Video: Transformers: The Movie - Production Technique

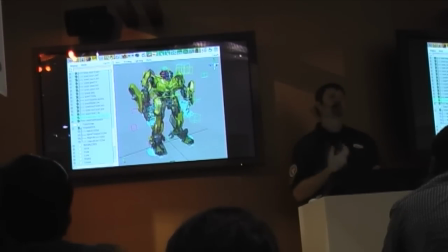(4:01)
So this was the base rigging, but then there were hundreds of hours of building every piston, every flywheel,
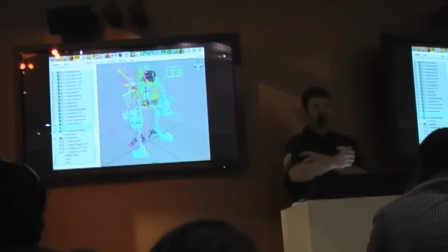(4:07)
setting it all up so that when the animator moved the arm, it looked like there were internal pieces sort of driving that motion.
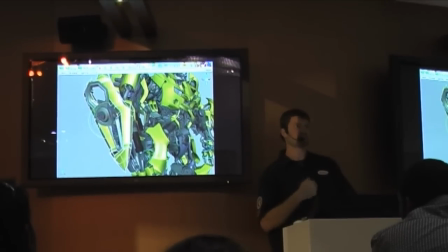(4:15)
Probably the most important technology though that we developed inside of the work we did in Maya was the TFM tools. And the animators could move every single piece of geometry on these robots if they wanted to, but a lot of times that wasn't enough.
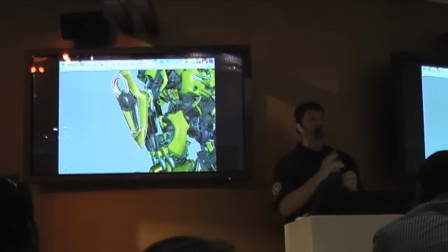(4:28)
Usually what they'd want to do is grab a couple of pieces and move them together. So with the system you could select a bunch of pieces and then say build me a TFM stack.
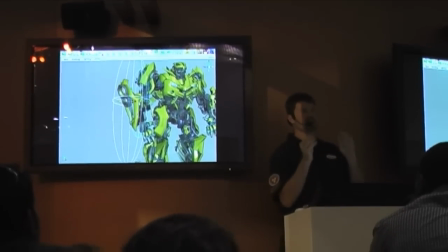(4:37)
And what that would let us do, it would give us a series of three controllers and they they would go and position the controllers where they wanted this geometry to pivot from.
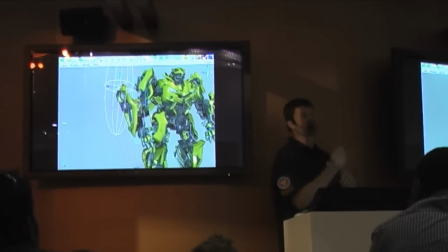(4:46)
So, like here I put one in the center and one at the top.
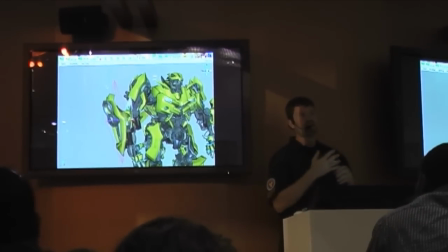(4:48)
Then they'd push a button and they'd get an animation controller to work with, and now all those pieces that they selected would move together.
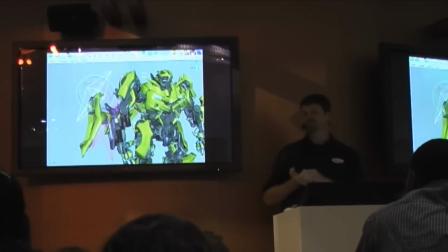(4:56)
And this was really important, because if you can imagine, like the breakdiscs,
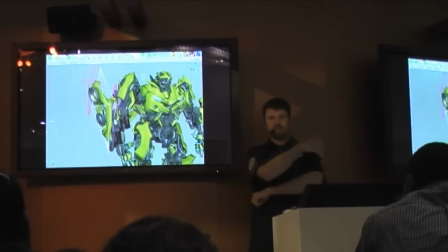(4:59)
they had hundreds of pieces in there, and they could just grab them all, make a new stack, and basically rig the character per shot.
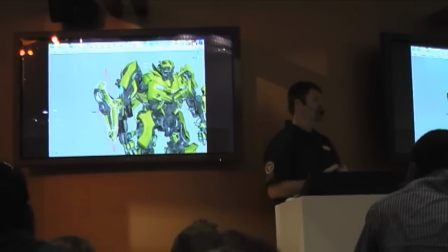(5:06)
There was no way that we could really anticipate every single way that we'd want to do these, or create these rigs for the shot.
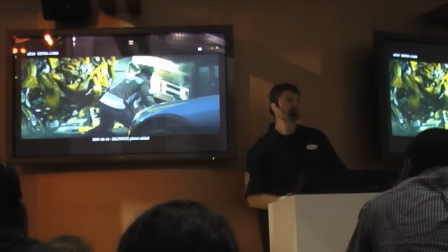(5:13)
So we tried to put tools in the animator's hands to do it. And here's a great example of where that got used.
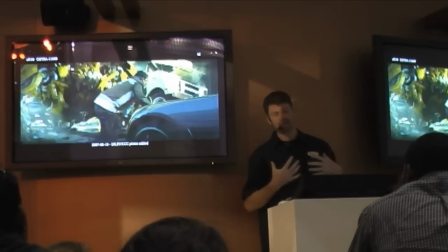(5:19)
In the shot, Bumblebee is struggling and his chest hits the ground. We didn't have to run a simulation or build a custom rig.
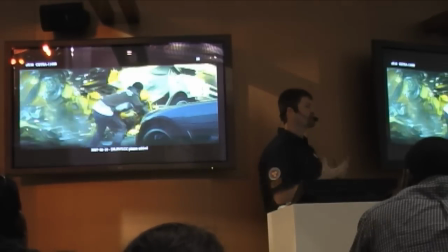(5:26)
The animator just went in, grabbed all the chest geometry, created one of these TFM stacks, and then hand-animated the collision.
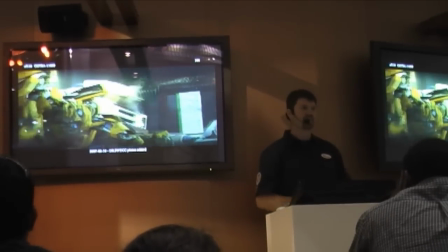(5:33)
Of course, it takes a really talented animator to, you know, make that look good, too.
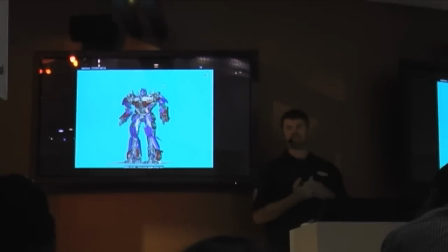(5:37)
So, a third level of rigging that we had to add in there were these jiggle notes, and this was based off a plugin that Andrea Maiolo wrote for us.
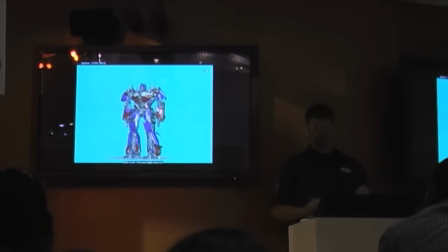(5:44)
What these allowed us to do was add that sort of secondary jiggle,
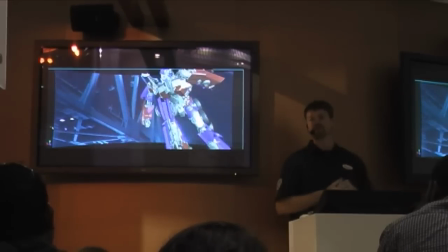(5:48)
but what was really important was that we gave the animators full control over that, because we didn't want it just to be a sim that was out of their hands,
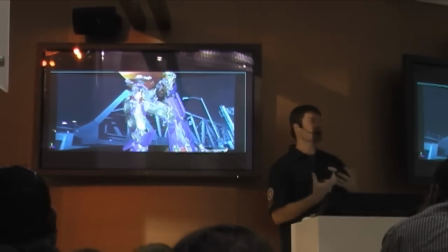(5:56)
we wanted it to be integrated into the animation performance. So, that really helped us sell the weight of the characters when they were running.
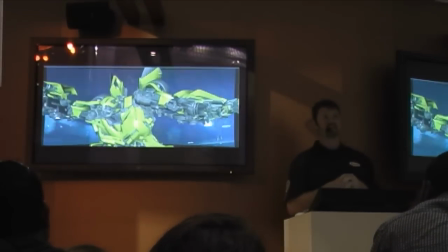(6:03)
Additionally, we had to do a lot of smaller sims like these cables, which actually turned out to be fairly complicated.
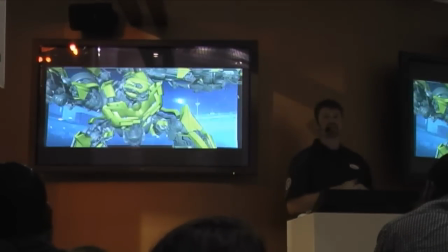(6:09)
But they actually are set up using Maya Hair, and the animator was able to run these two shots themselves,
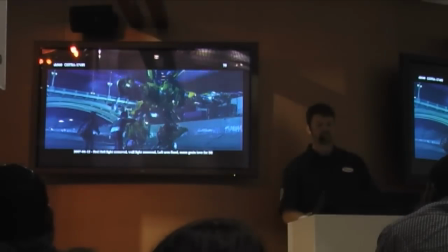(6:16)
and they worked out quite nicely. The transformations were extremely complicated on the rigging front.
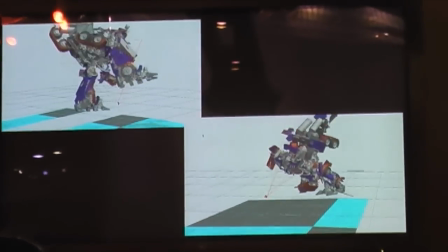(6:25)
They really were an engineering process, but you can see how much they are designed to work for the camera.
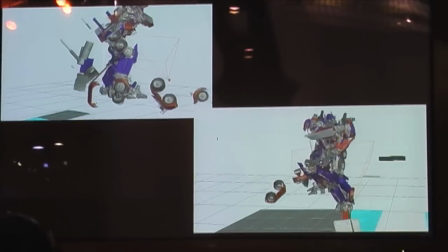(6:31)
Here's a transformation in OH-20 which really doesn't make a lot of sense when you look at it from the outside view, but when you see it from the camera, it works really well.
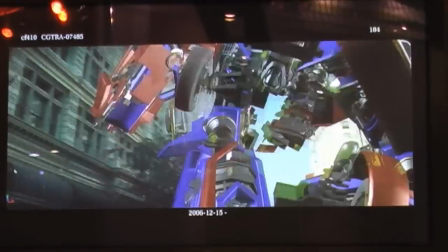(6:41)
It wasn't so much about moving a car piece from point A to point B. It wasn't just like, okay, here's the car door and it has to go here.
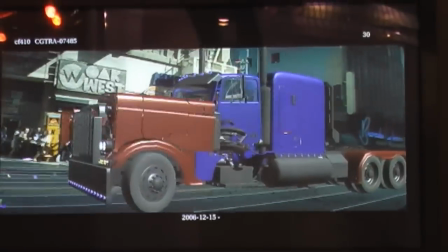(6:49)
It was really about an animation design process and making sure that the most interesting things were happening right in front of cameras.
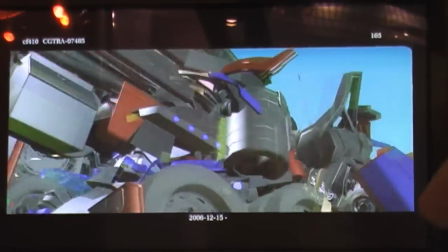(6:56)
So you see the way that things shift in different planes and fold over each other.
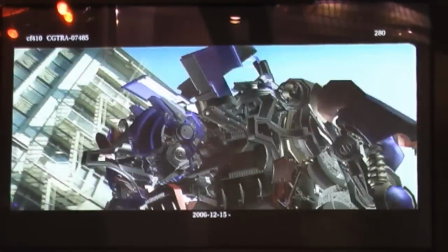(7:00)
We wanted to have a real puzzle feel, you know, like almost a Rubik's Cube or something like that, where it's coming together,
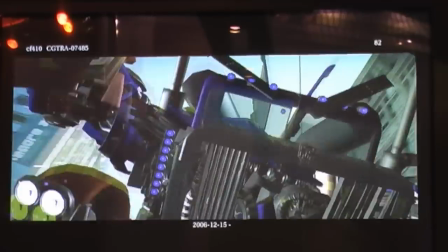(7:06)
make it feel complicated, keep the energy up, you know, because Michael doesn't want anything to be slow or boring,
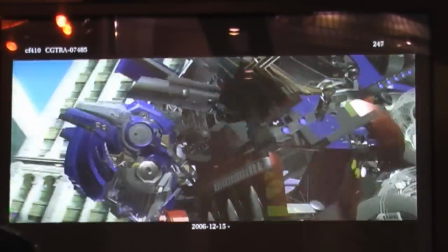(7:12)
and then, you know, really put a lot of time finessing, and also make it feel like that robot really came out of that car.
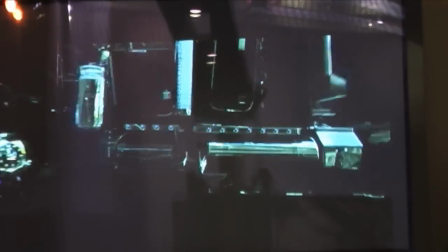(7:20)
So much of these Transformers were lit by the reflection pass, which you can see here.
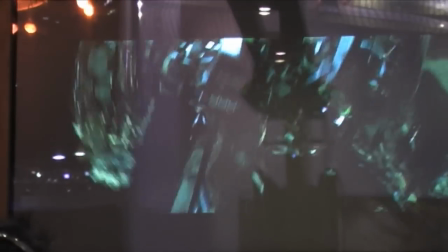(7:25)
And part of the way we made them look so good was by going out and shooting high-res 8K reflection spheres for every single shot they did on the film.
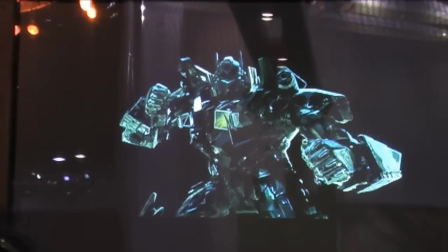(7:34)
So when a TD would start their shot,
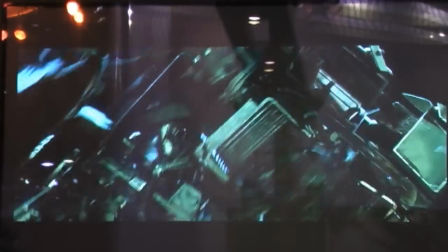(7:35)
they could go find this sphere that they would use for reflections and drop their robot in and probably be 60-70% of the way right off the bat.
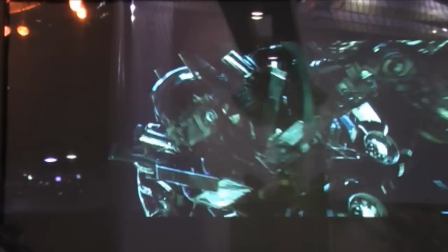(7:44)
We then would often go in and paint in custom little details for reflections or
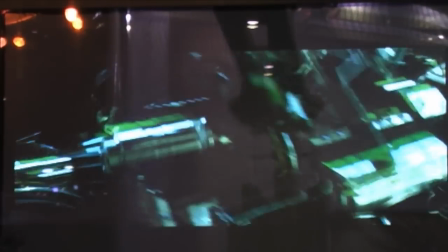(7:48)
in the case of like the WH sequence which is at night and it's outside the boys' room.
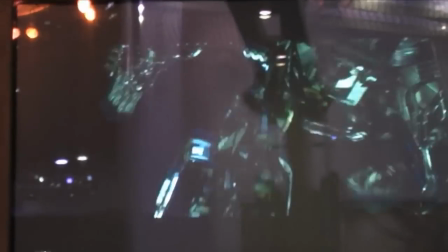(7:54)
We had to paint out because there was Christmas lights everywhere and they were just sparkling like trees. It was quite difficult.
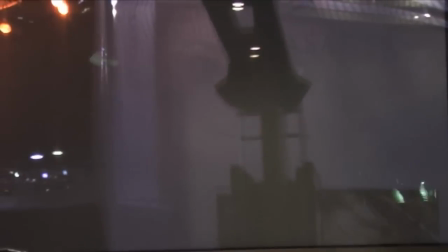(8:00)
So on top of that, here's the specular pass, and you can see it picks up these really nice highlights.